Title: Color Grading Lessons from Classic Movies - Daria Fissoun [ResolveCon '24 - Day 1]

I feel like it needs a bit of touch of that special filmic look that we're always chasing. And today's session is all about like identifying the elements of film and how they can translate to our grading practices. I also kind of put this together because oftentimes like the direction that we get from clients can be quite limited, so they will say something like, we want it to look like film, without really getting into too much detail. So I thought maybe if I point out a few things, then, that'll give you something to work towards. So I've got like 4 different elements I'm looking at today. I'm going to start with shadows.
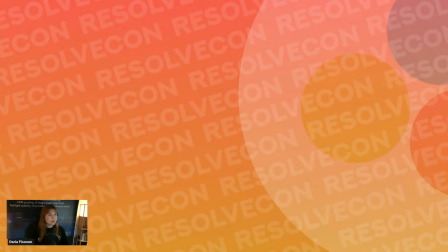11:28 So I've got this footage here that hopefully you can see on your screens.
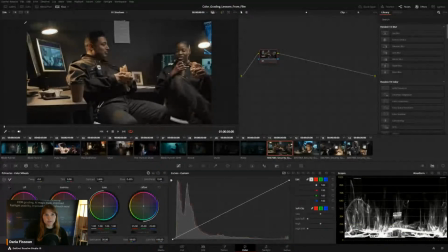11:34 And this has already been color managed, right? So it's an Rec 709 color space, and the colors are otherwise untouched. So let me show you full screen. And let's say, for argument's sake, the first thing I want to do is sort out the contrast in this image, right?
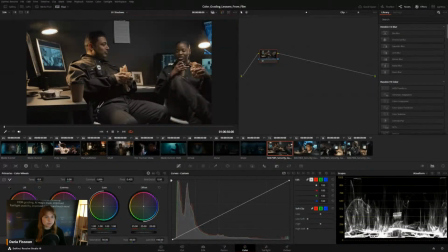11:50 So really establish the shadows. I'm going to use my master wheels for this, right? So I'm going to drag down.
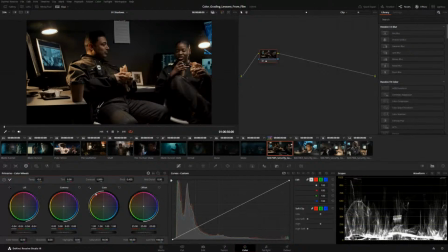11:57 There it is, my luminance. So I'm making it like really gritty. I know that it's an action film. It's a heist, right? These are the security guards. That's all the client has given me. And I'm thinking like, okay, well, I'll just like, introduce high contrast.
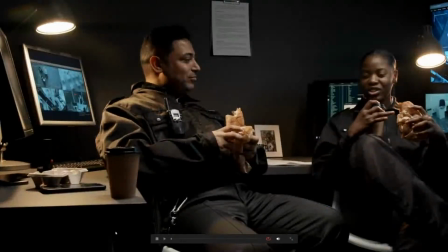12:10 That's always good, right? But then when I look back at it, it still kind of feels digital. I mean, it is better, right? It is higher contrast, but there's something about it that just feels like inherently like digital video, right?
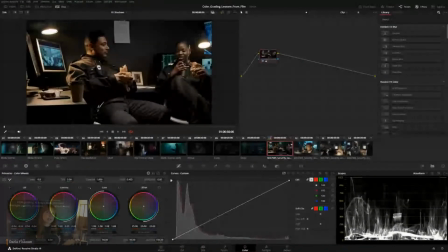12:24 So this is where I want to take a pause and review some classic films and really look at the shadows, right? Really study what's happening over there. So I'm going to jump to the start of my timeline.
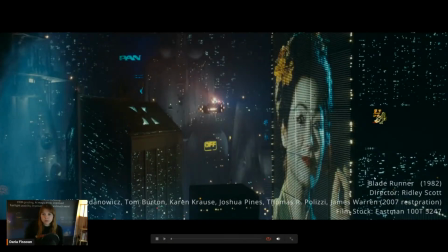12:36 And in the bottom right corner of all these, you'll see the lower third. So you'll see the name of the film, the year, directors, colorists, or color timers, or depending on the year that it was captured. And also, where possible, I've included information about like the film stock and resolution.
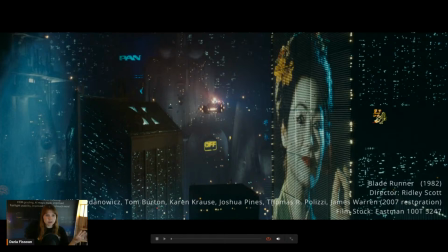12:51 In this case, this was the colorists behind the 2007 restoration. And I think it was primarily Jill Bogdanovich, but I also included people like color timers and DITs. Anyway, so let's start with the image itself.
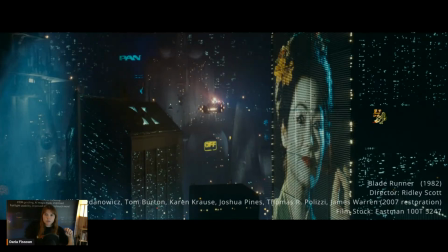13:06 We have obviously like quite like a good contrasted image with very nice deep shadows, right?
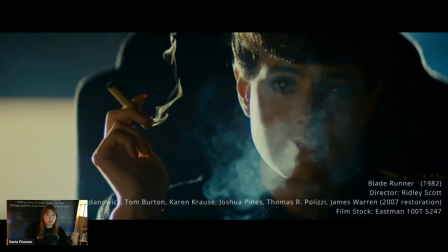13:14 We've got another one here also from Blade Runner. Again, very, very deep shadows, right? But they don't feel like the shadows that I just created, right?
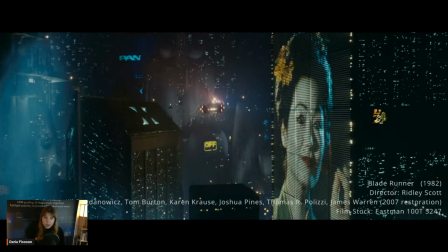13:20 So there's something about them that's a little different, and we'll see it when we study the waveform, right?
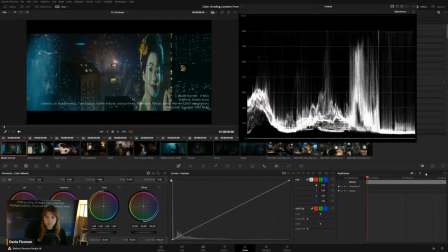13:26 So I'm gonna pop out my scopes and see if you can spot what's unique about these shadows, right?
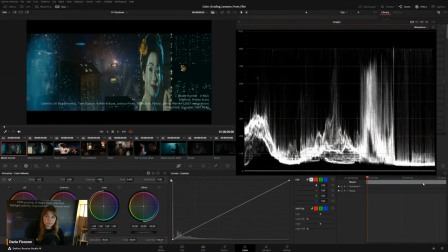13:33 Despite how deep they are, they're also quite elevated, right? There's almost like a little step up off the black point line or the 0 point line, right? And even though they are quite elevated, they still look nice and deep in the viewer.
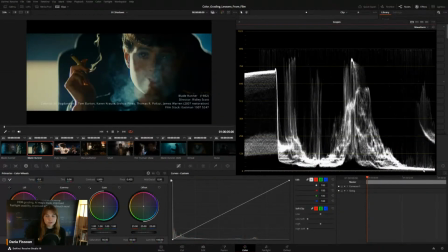13:48 Now, the second shot goes a little bit further down, but still there is a little bit of separation, right? So there is no clipping. It gives us this nice sort of protected shadow feature.
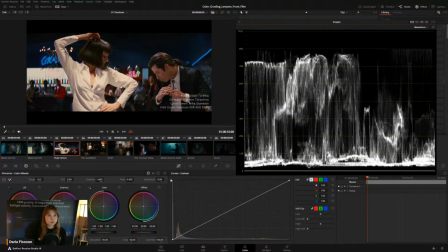13:58 If we look at a more modern film, it was still captured on film stock. Again, look how elevated those shadows are. Right, and this is something you'll see again and again with film, is that it doesn't really clip. And physically, that's not really possible for film, right, because of the way that it captures light.
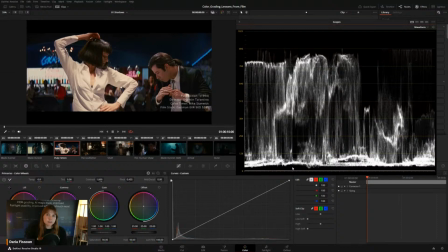14:15 As long as there's any amount of light entering the lens, there's always going to be detail, right, captured on the film. And you're going to be watching this in a cinema traditionally. So there's usually like around 48 nits dynamic range. Your eyes are going to be acclimated to the darkness. So even in these shadowy areas, you're going to see a lot of information.
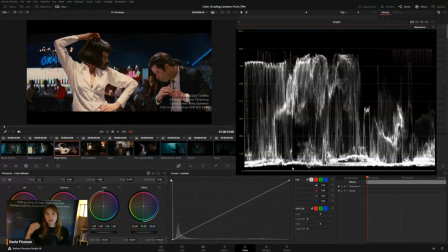14:35 Right. So when we work digitally, we kind of have, this new approach to treating pixel data. We have the ability to crush it and clip it if we wanted to, but it shouldn't really be what we're doing if we want to emulate the appearance and feel of film.
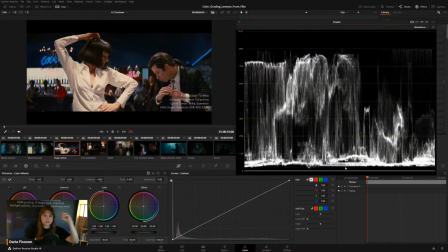14:50 Right. So in fact, here you can see, even though it kind of looks like it's all been crushed, across like the single flat line, there are still elements that extend even beyond that line.